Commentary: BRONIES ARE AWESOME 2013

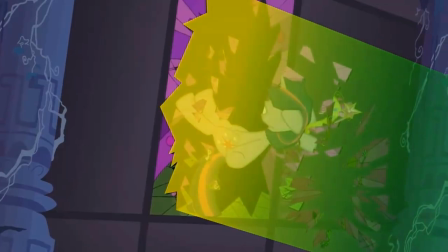16:34 mean there's talent everywhere even in those sections and this oh my god this is such a
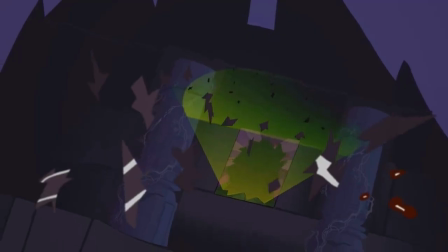16:39 beautiful uh video over a such a beautiful song I'm really proud of this.
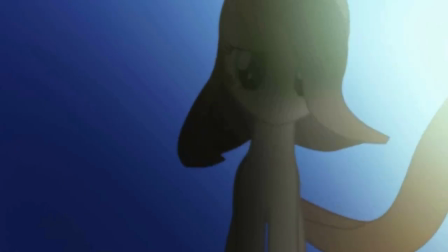16:45 I almost get teared up at this actually This part too, this video, all the anime pony videos are really nice.
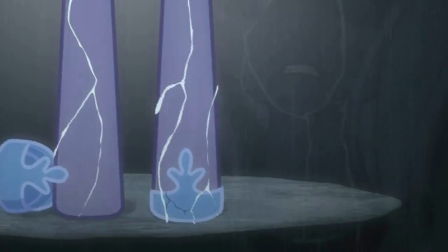16:54 I'm a big fan of anime too
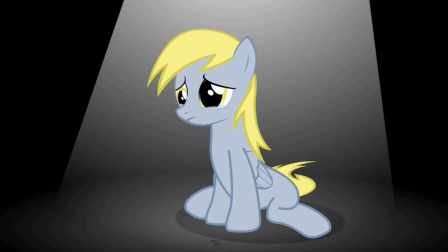16:59 Yeah, so this is the sadder section
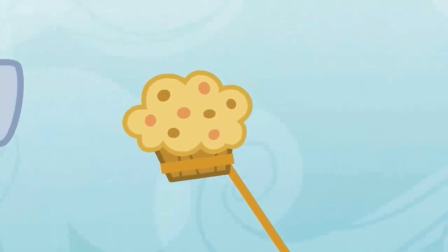17:05 And here comes the Derpy section nicely a lot of you probably thought I wouldn't have Derpy in it, but here she is
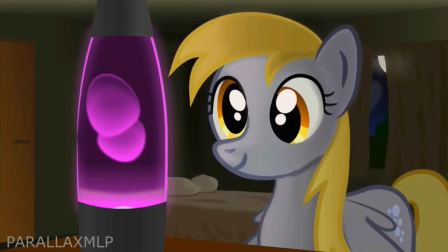17:13 but quite possibly the greatest brony song of all time too
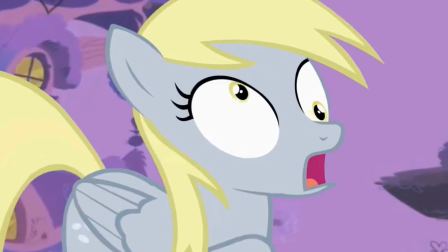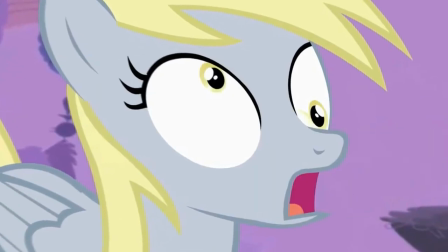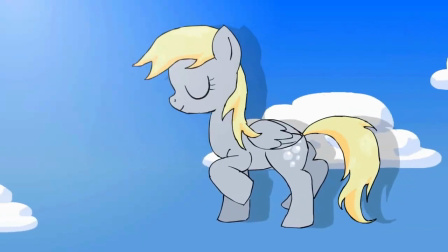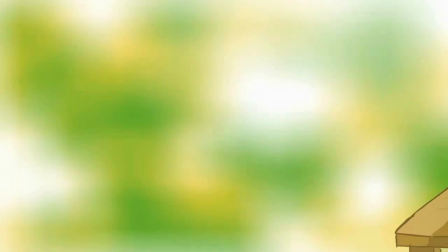17:36 so basically the things I don't like about this video is the intro I really don't you know myself from a year
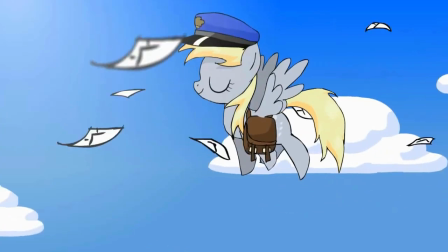17:42 ago it's a bit of self cringe there and I also don't like some of the editing decisions I made like overlapping music
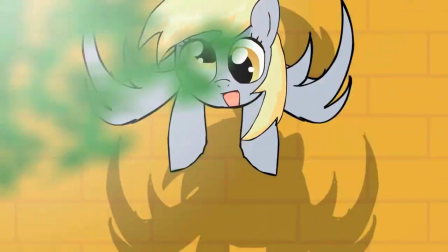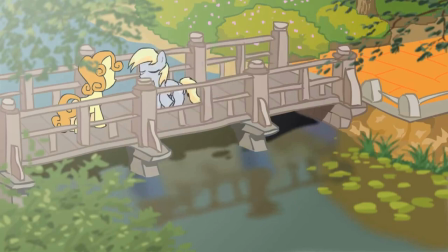17:56 but it's like an abusive relationship I can't stop having some feelings for it
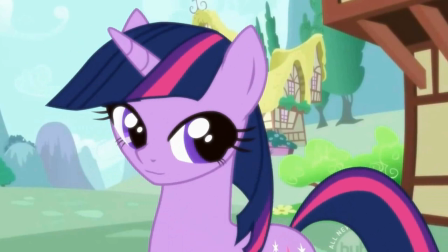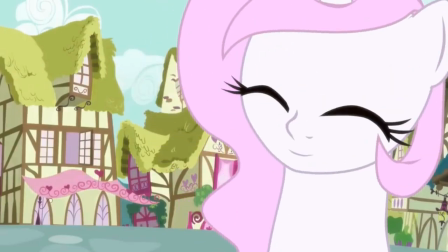18:10 yeah this oh my god the anime clips I love them so much. They're so nicely done. And this, listen, listen.
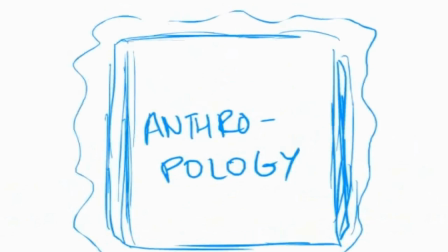18:21 The song is there for one clip. That I don't like. Felt a bit pointless.
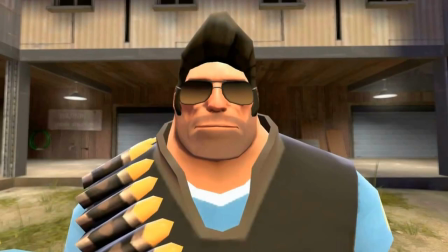18:28 I should have taken that clip for after when the song comes back. Oh, no, wait.
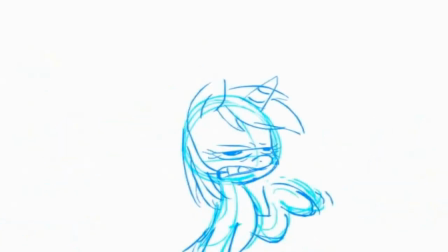18:34 The song doesn't come back. Yeah, I should have just left that song out altogether.
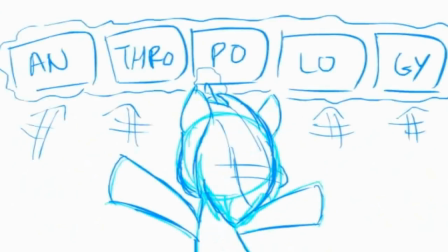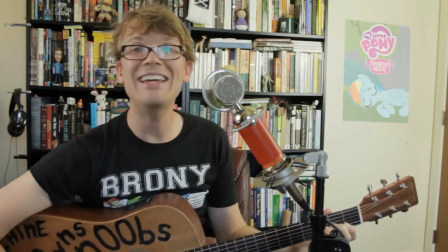18:46 Look at the... poster. Look at the poster to the right. I think I have it in.
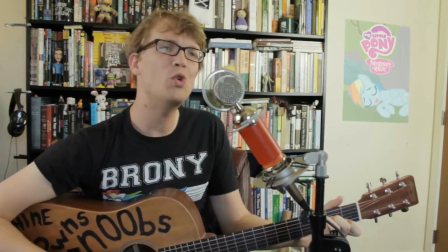18:52 Yep, she wakes up.
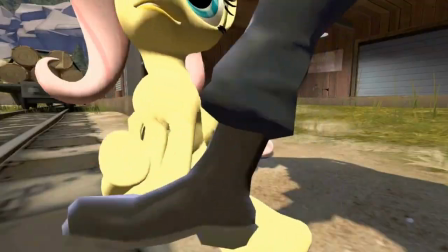18:57 And this is also what I'm really proud of. Syncing up the song with the... He's singing about how they're cute and beautiful when they're actually kicking ass.
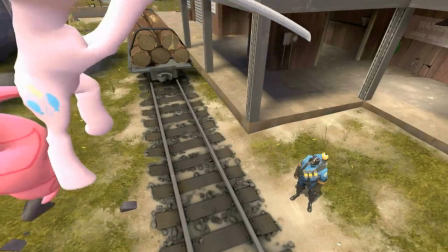19:06 I love that.
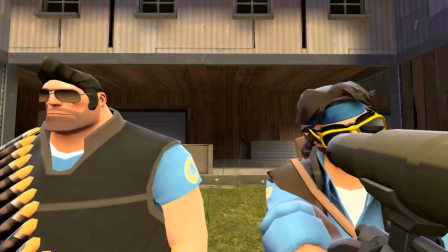19:12 I always wanna sing along.
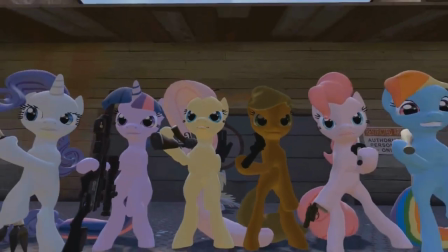19:16 And yeah, also a case of overlapping music here.
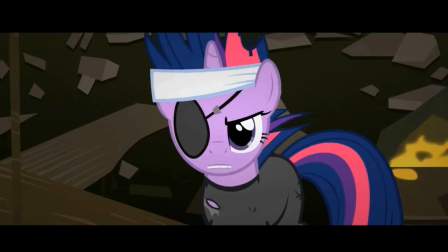19:21 But it transitions into an actual badass song here, so not that big of a deal. There, there, go back, go back, go back.
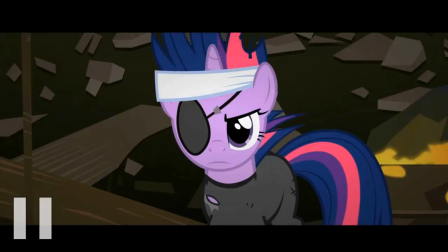19:29 A case of the song being too loud for you to actually hear the sound of the clip. And that, that, this is all, this is one of the things that I mostly cringe at.
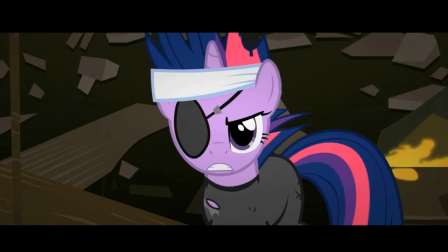19:38 This right here, not being able to hear what he's saying because of the music.
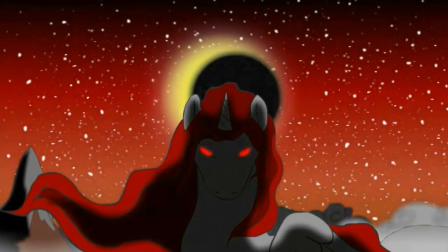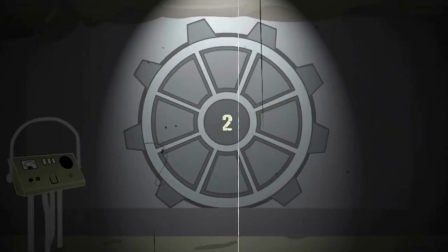19:51 Fallout? Should have had it in the gaming section now.
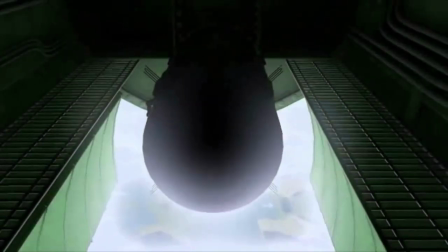19:56 this is one of the greatest 20 videos of all time I love it so much and
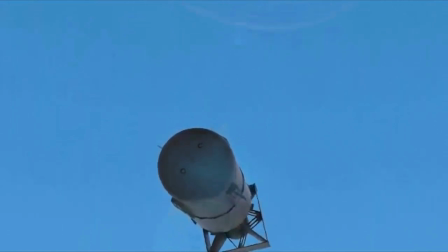20:03 if it's quite okay with music it might have been best though if I didn't have
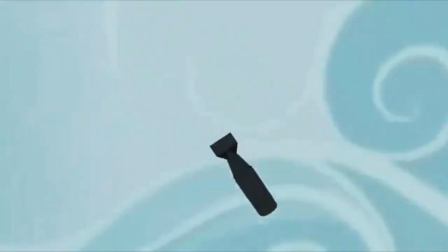20:08 the music over this clip because it's all about the tension this
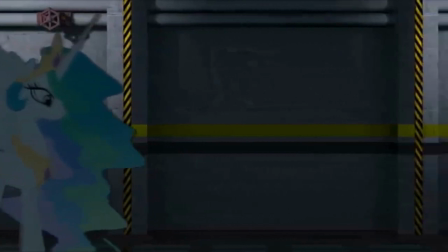20:17 was nicely sync though the song goes quiet as the bomb has exploded so
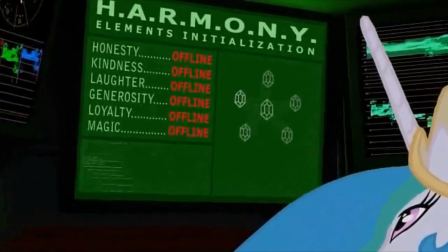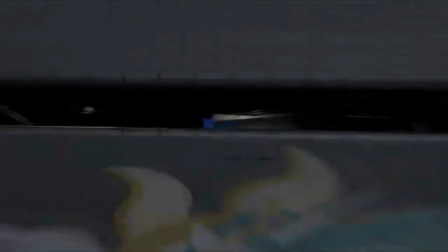20:31 yeah I really love this here And a lot of you did too, because a lot of you were asking what this video was.
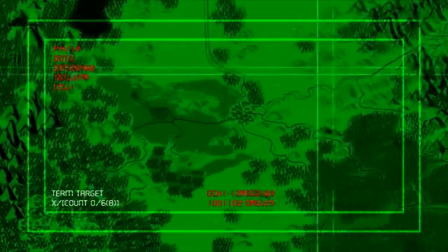20:40 I think it's an old one though.